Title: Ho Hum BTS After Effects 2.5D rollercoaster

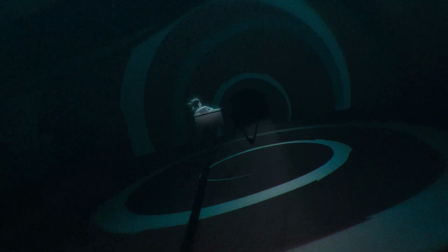0s
Hello, I'm going to talk you through how I made this roller coaster scene for the new music video for Davina and the Vagabonds called Hum. Let's go.
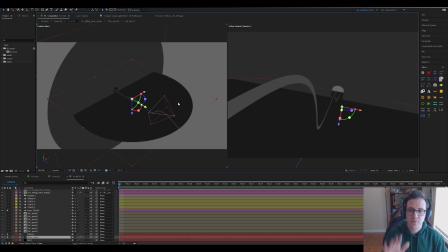10s
First of all, you want to set up a 3D environment where you have a floor and a wall, and then you cut out a little door here,
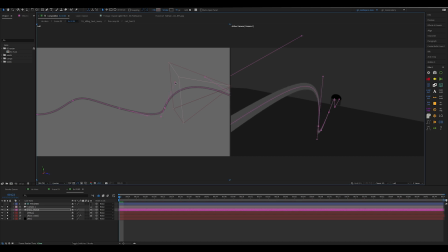18s
and then this shape is just a 2D shape layer pushed into 3D space.
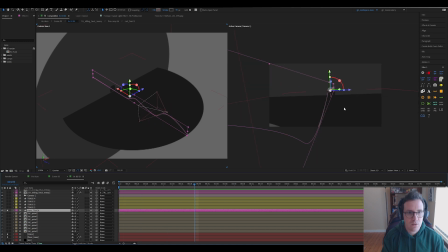23s
Once you've got the right cameras and stuff in there, it makes it feel like you have this big environment.
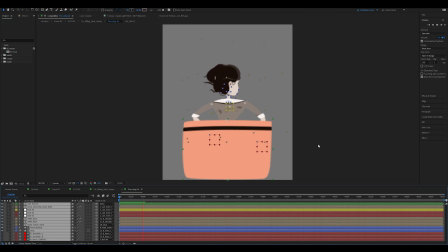31s
Then I would animate my character and add them into the scene,
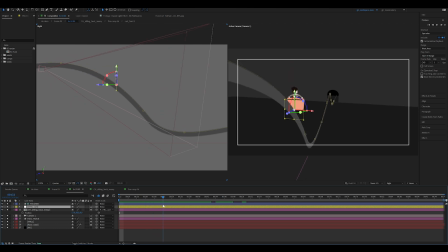35s
and I would use the split screen here just to help me place the composition against the track.
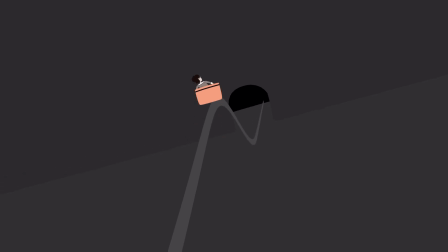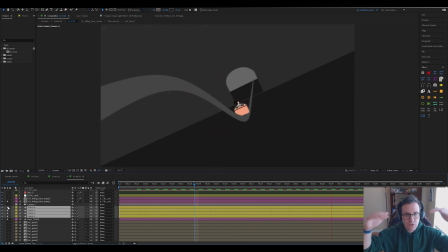47s
Next, I would add in some additional roller coaster tracks just to make the environment feel a bit denser.
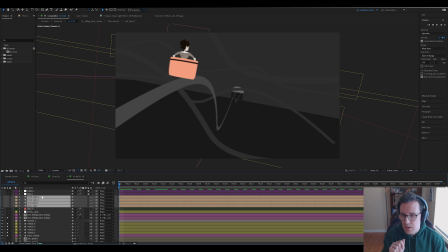54s
I would spend a bit of time adding in some lighting
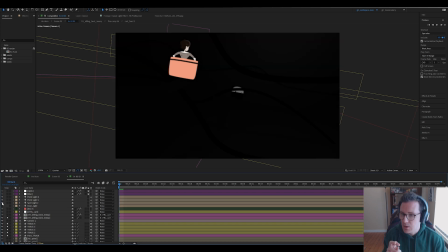58s
just to help create atmosphere and also to help cast shadows in the right spots that I need it.
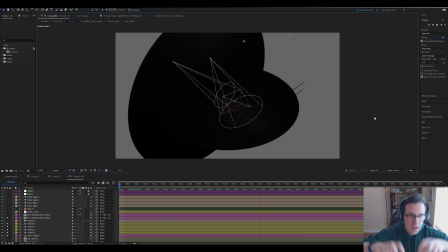65s
I've got more lights in here than normal just to help cast shadows from all the different roller coaster tracks, and I wanted to have one that was creating this sense of lightning happening in the distance.
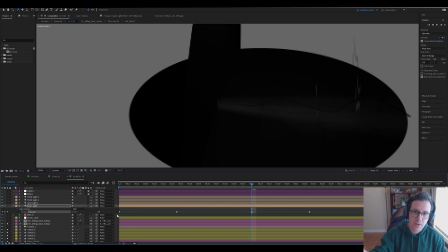77s
So I have a light positioned behind the wall with a beam of light coming out just to help create that sense of a larger environment.
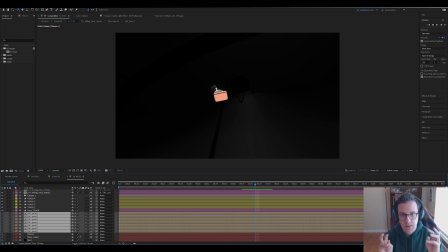86s
Once I'm happy with the camera movement and the lighting, I then start going in and adding more details into the environments and also composite the character a little bit more just to make it all make sense. I felt that the scene looked quite empty prior to this,
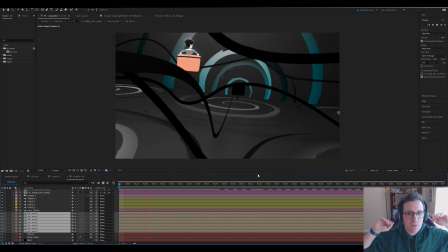102s
so I've added in some spiral motifs just to help get that sense of like you're traveling across a big distance.
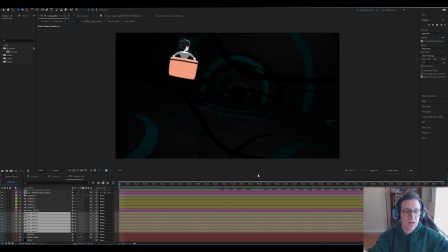109s
And also it's kind of got that circusy ghost train feeling to it as well.
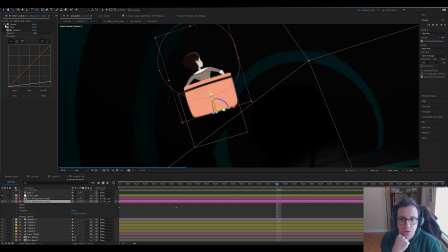115s
For the character, I darkened her down a little bit. Then I applied a tint.
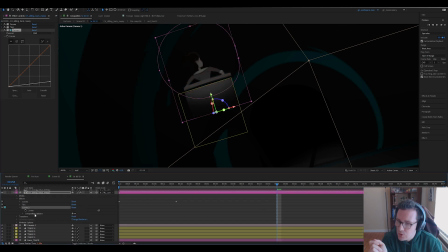121s
I applied another curves, but this time used the compositing option down here where you can specify which parts of your layer you want the effect to be applied to. So in this case, I just wanted the bottom half of the roller coaster car to be a little bit darker.
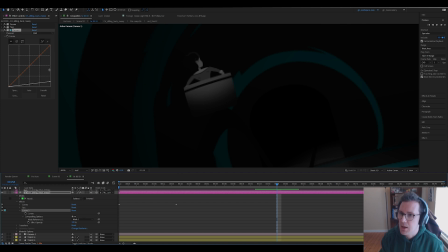140s
So yeah, I added a curves effect, tweaked it, and then told it just to look at this green mask here.
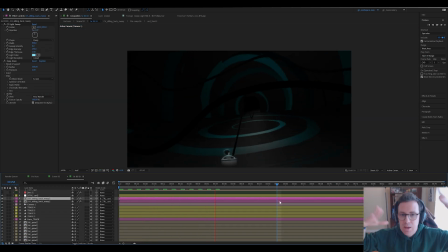151s
This part of the process is where you just tweak into infinity until everything's feeling balanced and
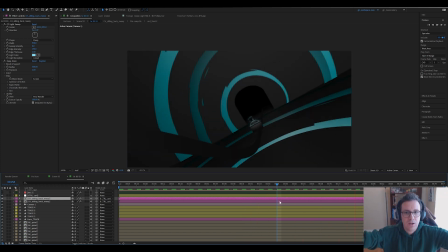158s
you've got clear visibility on the character and the environment feels really rich and atmospheric.
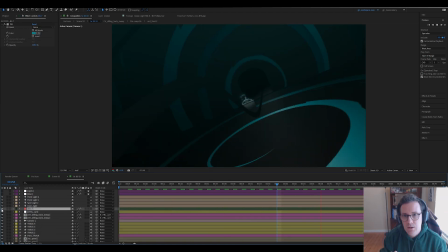164s
Another thing I like to do is I add a bit of a colour wash over things sometimes just to help
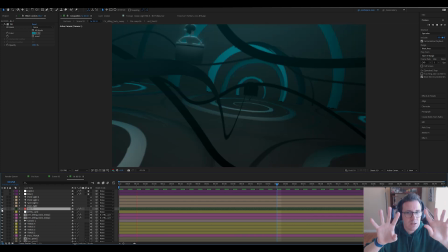171s
blend colours together, and also it creates a sense of fog or mist within the environment.
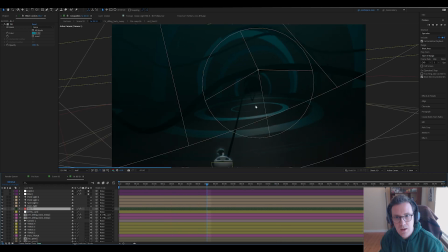176s
And all it is just I have a shape layer with a big mask which is feathered,
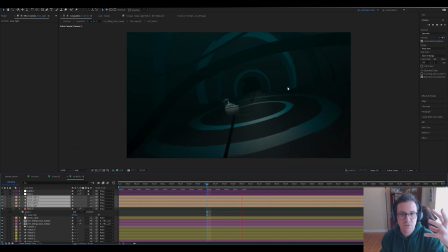182s
and yeah, it just gives it a nice sense of almost like a foggy mist within the scene.
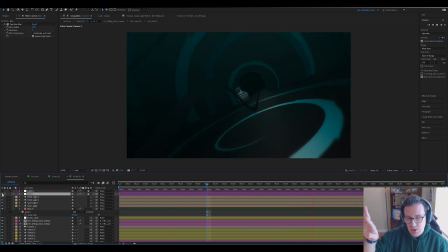188s
The finishing touches is a wee bit of blur, a bit of optical compensation just to pull the edges of the frame out and to make it feel like we're travelling through this kind of fisheye feeling, and I think with the spirals and stuff it just emphasises a sense of grand space that we're moving around.
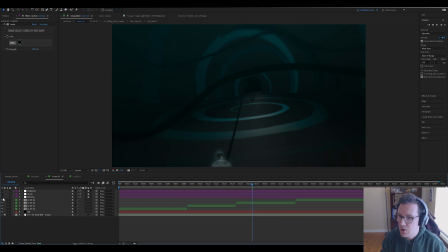205s
The final touches are a wee bit of chromatic aberration, a wee bit of grain, and a wee bit of posterised time just to help give it that kind of vintage feeling.
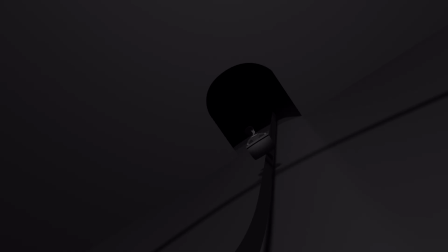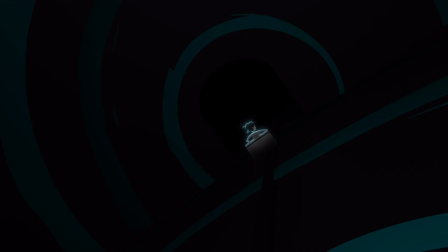That's how I made this roller coaster scene in After Effects. If you found this helpful or you want me to do more, or if there's other shots that you want me to talk through, I'm totally happy to do that. Just send me a message.